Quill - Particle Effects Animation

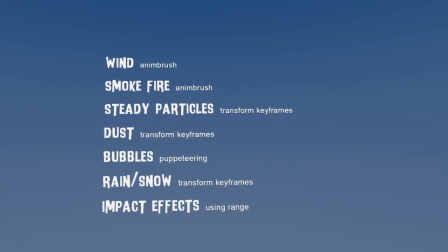Welcome to the particle class for Virtual Animation Discord. My name is Goro Fujita, and today I'm going to cover multiple ways to do particles,
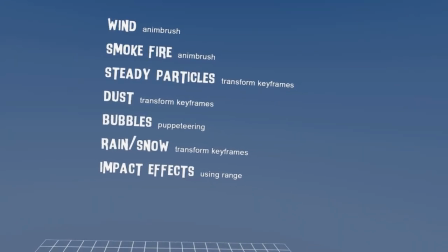particle effects, and impact effects and stuff like that.
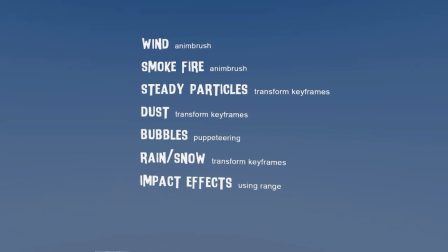Anything that will help you to enhance your Quill illustrations. So let's get started.
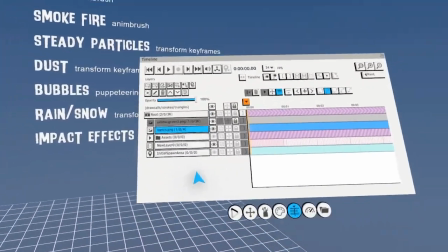So I have like a prepared file here, like this guy here,
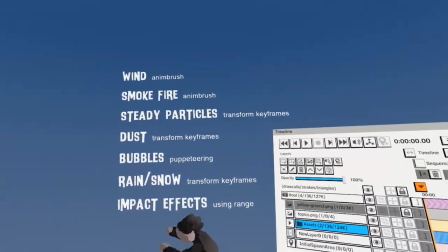because I wanted to have some visuals, how you can add particles to your scene.
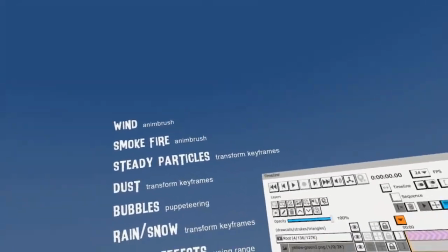And then first I want to start with a very simple thing.
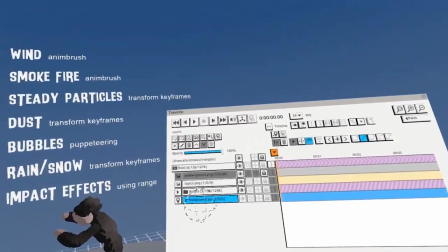So this might be like not new to you, but I just wanted to I covered like particles before,
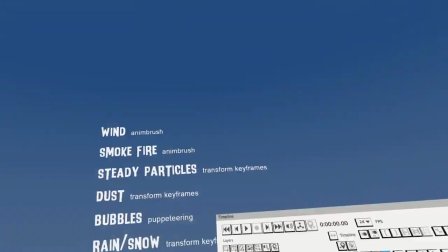but it was always together with some live stream lesson or something, and live stream freestyle session,
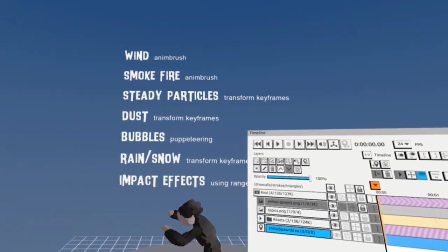I mean. And today I want to focus more on a structured way to show you how to use different techniques to create these particles.
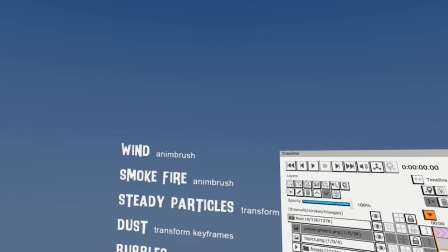So the most obvious choice first is like animbrush, right?
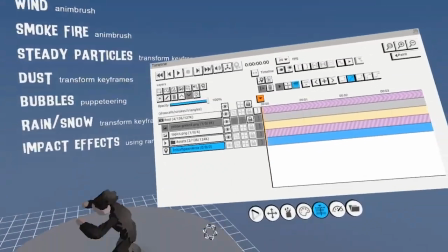Animbrush here, you can do something like wind.
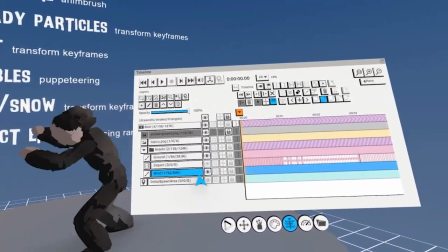But for example, for the wind, I'm going to grab this guy, add maybe like 12 frames or something,
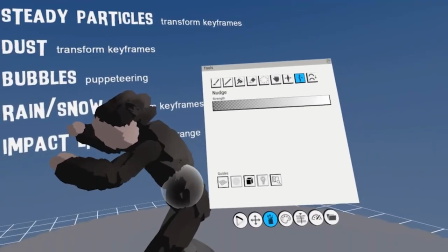and start a little bit of wind wiggle, right? Because like I want to showcase like how strong the wind is.
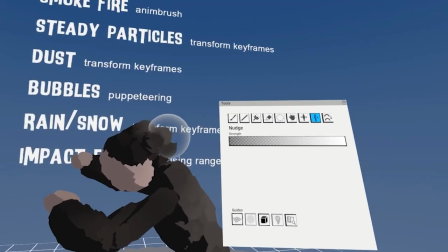So, he's like in the wind here. I'm just using that nudge tool. Very easy here.
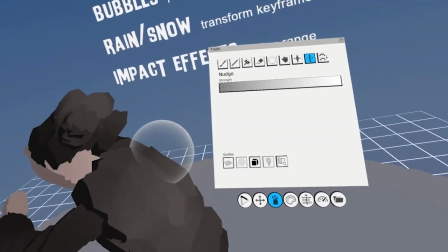12 frames is easy enough to create like a wind effect,
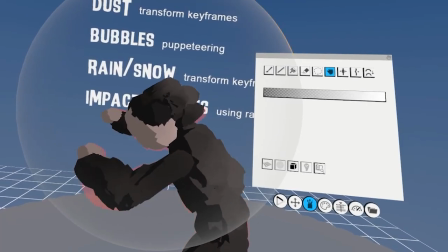and then maybe I will grab him a little bit and he's like fighting the wind.
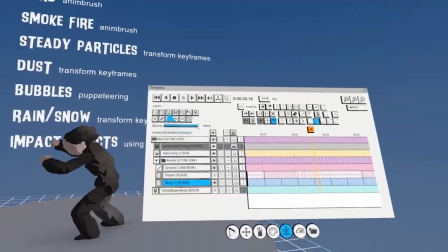So this looks already pretty cool, right? But then I'm going to create a new layer here and maybe make 24 frames.
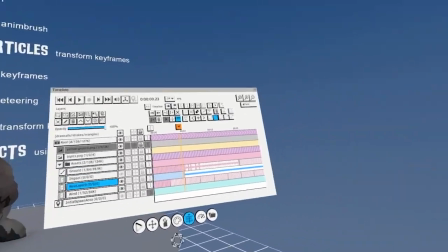24 frames is 1 second if you have 24 frames per second, which is default.
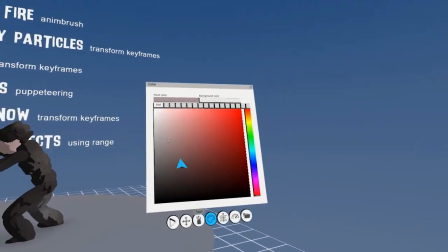You hit loop, and this is not new to you. You can just animate some wind.
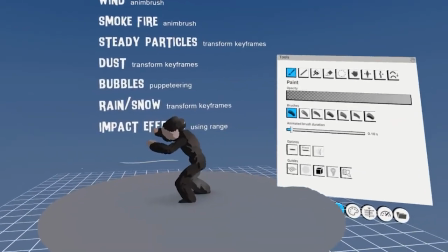So here you can change the brush duration, and this will instantly tell you.
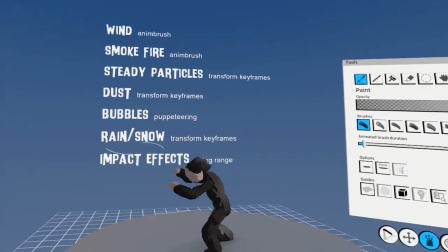You can just do like some little twirls and stuff like that,
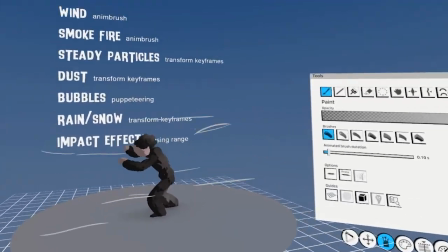And this together with sound will create like this crazy feel of like strong winds, right?
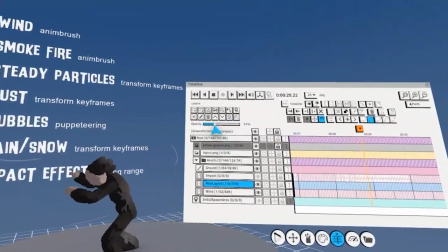So this is like a super easy way to, you can bring down the opacity maybe,
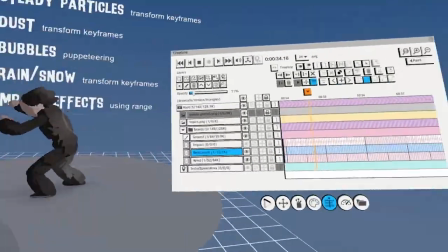and then it really feels like wind. Let me hide the topics here in the background.
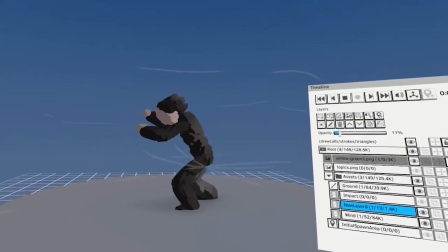But this is like an easy way to do visualization of like wind, right?
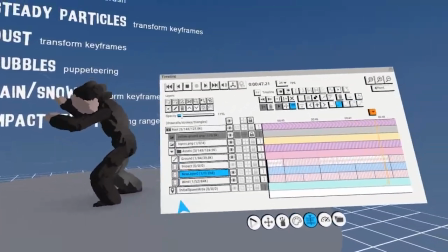Same technique if you have like maybe dust on the ground, dust will move a little bit slower.
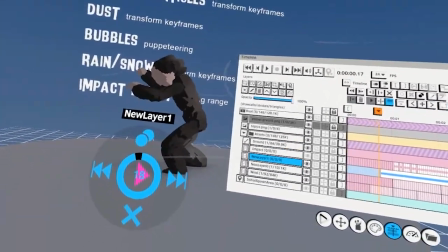So maybe I will use 2 seconds, which is about 48.
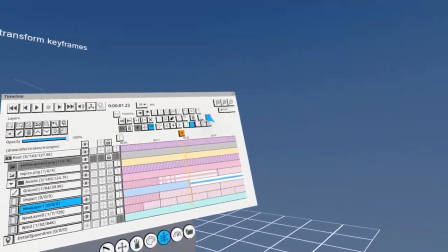Boom, 48. I loop it.
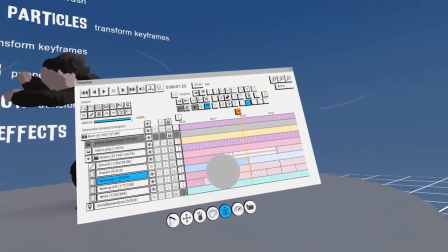And for any effect, I will always try to make it divisible by 6, 12, 24, and so on.
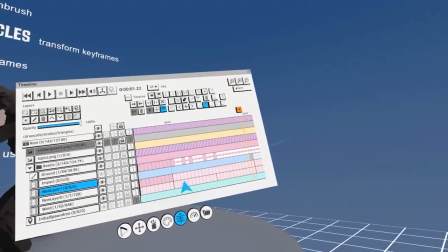Just because if I decide to merge it for optimization purposes,
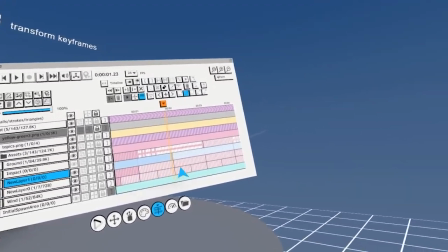you see that the loop points always match, right?
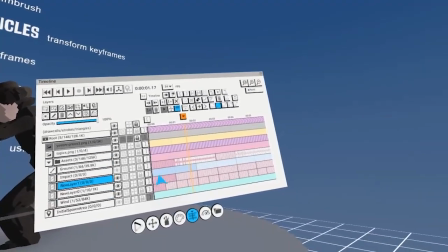So this is like really important. So even if I go 2 seconds, so we have 6, we have 12, we have 24 and 48,
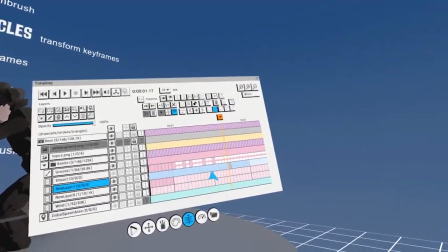and you will be all able to merge them into one layer if you want to reduce draw calls.
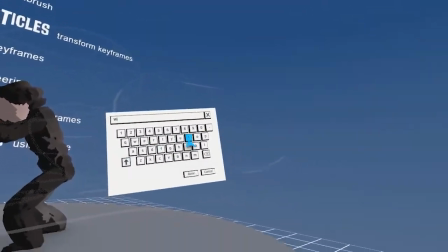So this is like very, very important. So this is like the wind or gusts.
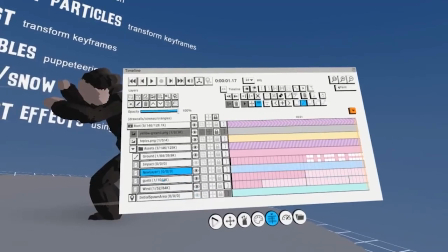Let me call that like this, and then this one will be smoke.
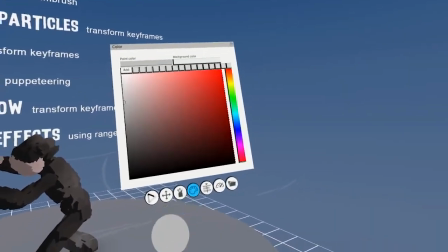I called it smoke and fire, but we will just do smoke. It's not very new to you anyway, but I wanted to cover this in this class.
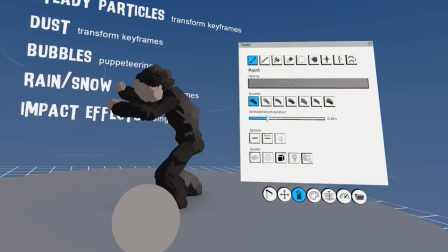So I'm gonna hit play. I'm gonna change the brush duration to a little bit longer, and then I'm gonna
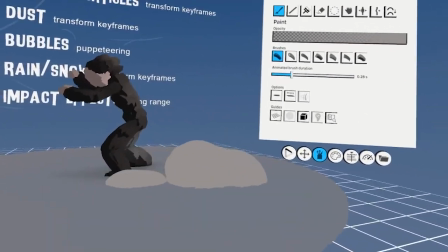make some smoke or dust on the ground,
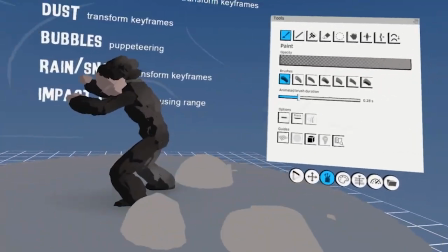moving.